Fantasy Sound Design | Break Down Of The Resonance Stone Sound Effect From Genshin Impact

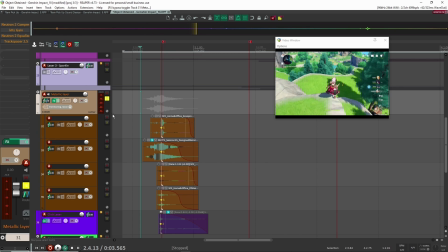(4:07)
So altogether, without any processing, this is what it sounded like. So that was pretty cool. I was pretty happy with that. So a few things that I did here. So first, a bit of compression. So this was just to glue the layers together and making sure they're kind of all in a similar dynamic range.
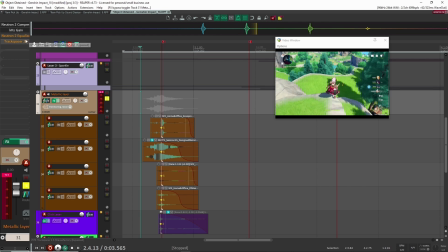(4:23)
After that, a bit of gain. This is just against the balance with the other layers, so it sounds like this now.
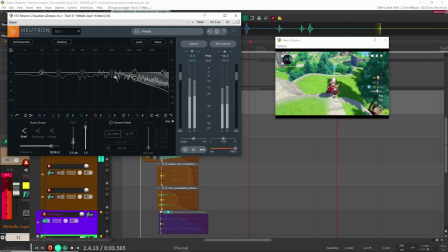(4:30)
After that, I added an EQ to cut out some of the highs so it wouldn't be so harsh. And then track spacer to blend with the other layers.
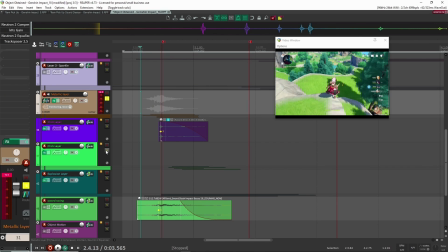(4:38)
So now we had these two layers here, sounds like this.
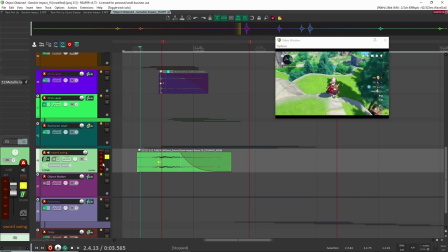(4:43)
One of the main layers, the main sounds that you hear is this sound right here. And this is actually a sound that I had from my Melee Weapons pack, sound pack that I created. It's a sound library that I have. And I just dragged and dropped it in here. There's no processing or anything. I did cut out some of the tail, but that's it.
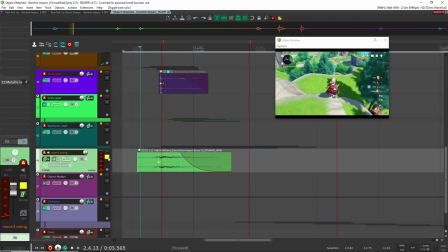(4:59)
It's just a sword slash impact that I had. And that makes up a big part of the sound. So if we put it all together,
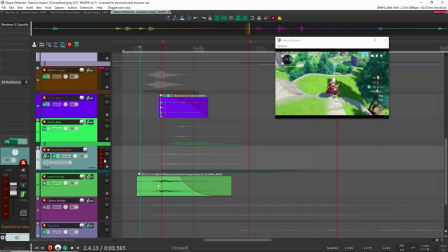(5:09)
right, it really adds that kind of whooshing impact to the sound. Okay, after that, I did want to have some sort of lower end sound, lower end samples.
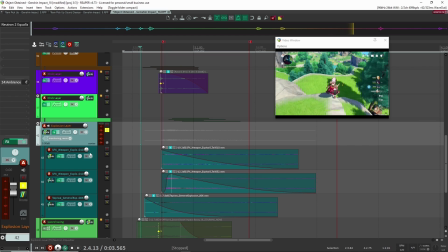(5:17)
And here I used these explosion layers. So let's have a listen to this.
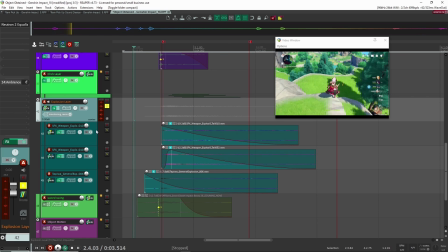(5:25)
So they're quite tame, and I did want them to feel kind of distant. So let's have a listen to how I created these.
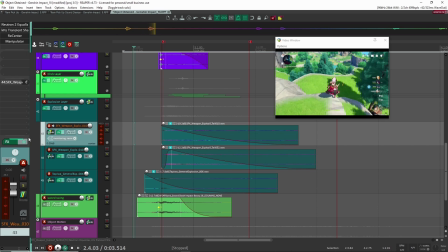(5:30)
So there's gonna be a lot of processing on these, and because these are actual like explosion sounds. So if I take this off, sounds like this. Right, that's an explosion layer I had. I really cut off a lot of the tail, so you don't really hear it. But let's see what I did.
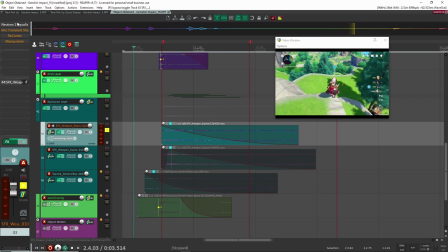(5:42)
So here, first thing I did is an EQ to cut out a lot of the high end, because I really wanted this to be kind of a mid and low frequency sound. So that's what that's doing here.
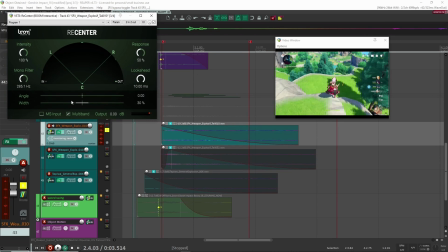(5:53)
A bit of transient shaping, and it's actually not even doing anything. Here, recenter, keep everything in the center, and manipulator probably pitching some stuff down.
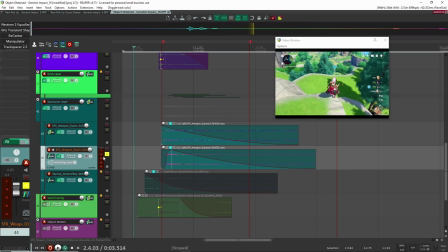(6:01)
Yep, just a little bit by -4. Next, I think I did a similar thing, if not the exact same thing, with all the other layers.
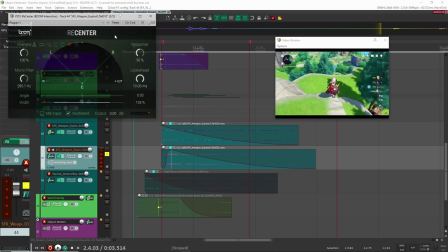(6:09)
I think I actually copied and pasted everything down. So I think I have the same settings, except for recenter here.
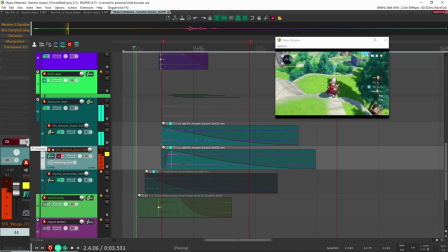(6:15)
This one's a bit wider, sounds like this. So without the processing, with it together.
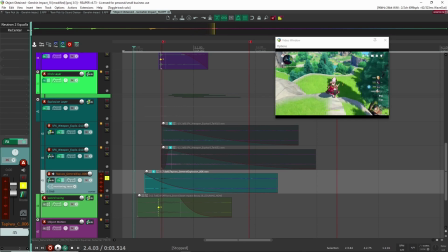(6:24)
Right, finally, the last layer here sounds like this.
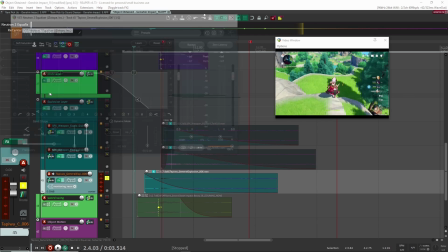(6:29)
This is a little part of an explosion that I had. Here you can see, again, cutting out a lot of the highs and recenter here.
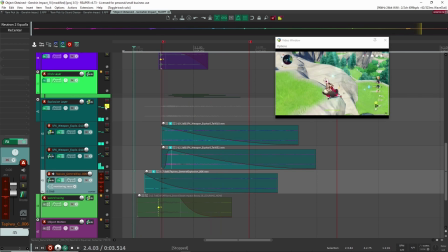(6:37)
So altogether, these are pretty subtle. But if we listen to it in context, if I take it out,
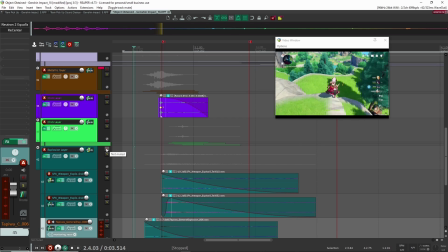(6:46)
again, it's very subtle, but you kind of lose that sense of space when the character obtains the sound, the object, the resonance tone.
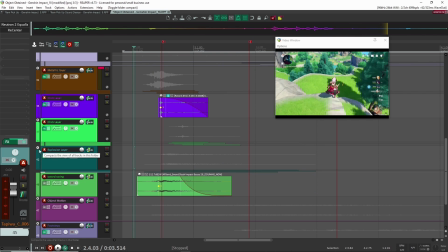(6:56)
Right, it just gives it some depth to the sound, to my ears anyways. That's my opinion. All right, the last little layer I had was this one.
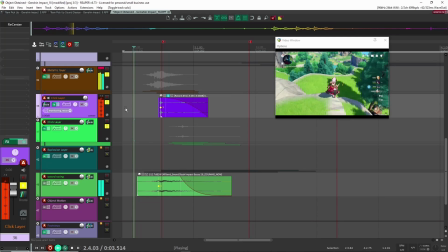(7:03)
This was just to kind of fill in the missing space in between these two here. And after that, it was just these sparkle layers.
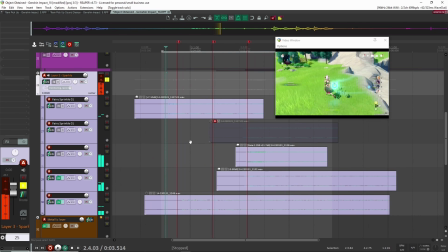(7:09)
And these sound like this. And these are all these kind of bell sounds, chime sounds.
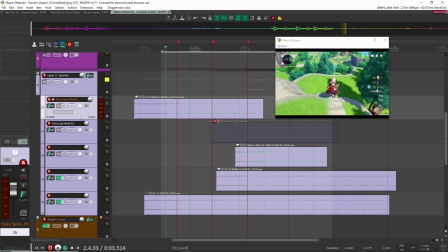(7:18)
And I designed all of these inside of Faceplant, inside of the synth. And if you want to see a video about it, I'll put it up in the cards above. But basically, I just made these like little bell sounds, played them across my keyboard, and then I sampled them, brought them back into Faceplant in the sampler, and then I was able to like play it higher up on my keyboard,
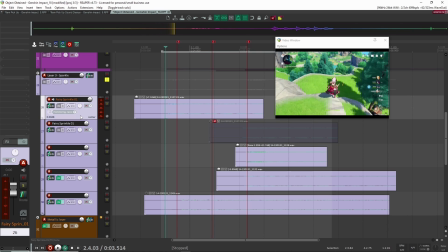(7:35)
so they're pitched up, and then you can get these really nice sparkly types of sounds. So that's how I created that.
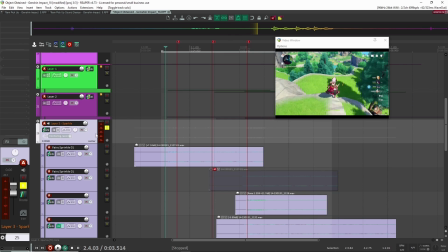(7:40)
If you're interested, like I said, I'll put it in the cards so you can have a look, or maybe even in the description. All right, I hope you're enjoying what you're learning so far. If you haven't checked it out yet, make sure you check the description. I have a gift for you. It's my Sound Designer Starter Pack with over 900 sound effects in there that you can use in your personal or commercial project. There's everything from spells, monster sounds, UI sounds, and a whole bunch of other stuff in there. So I'll make sure to leave a link in the description. So that's it for now.
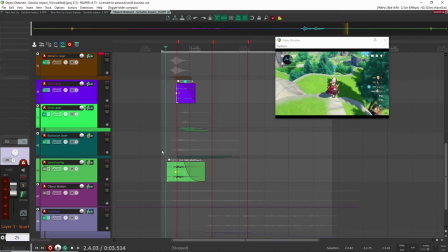(8:00)
Let's get back into our redesign. All right, so once I had that was the like item pickup sound effect.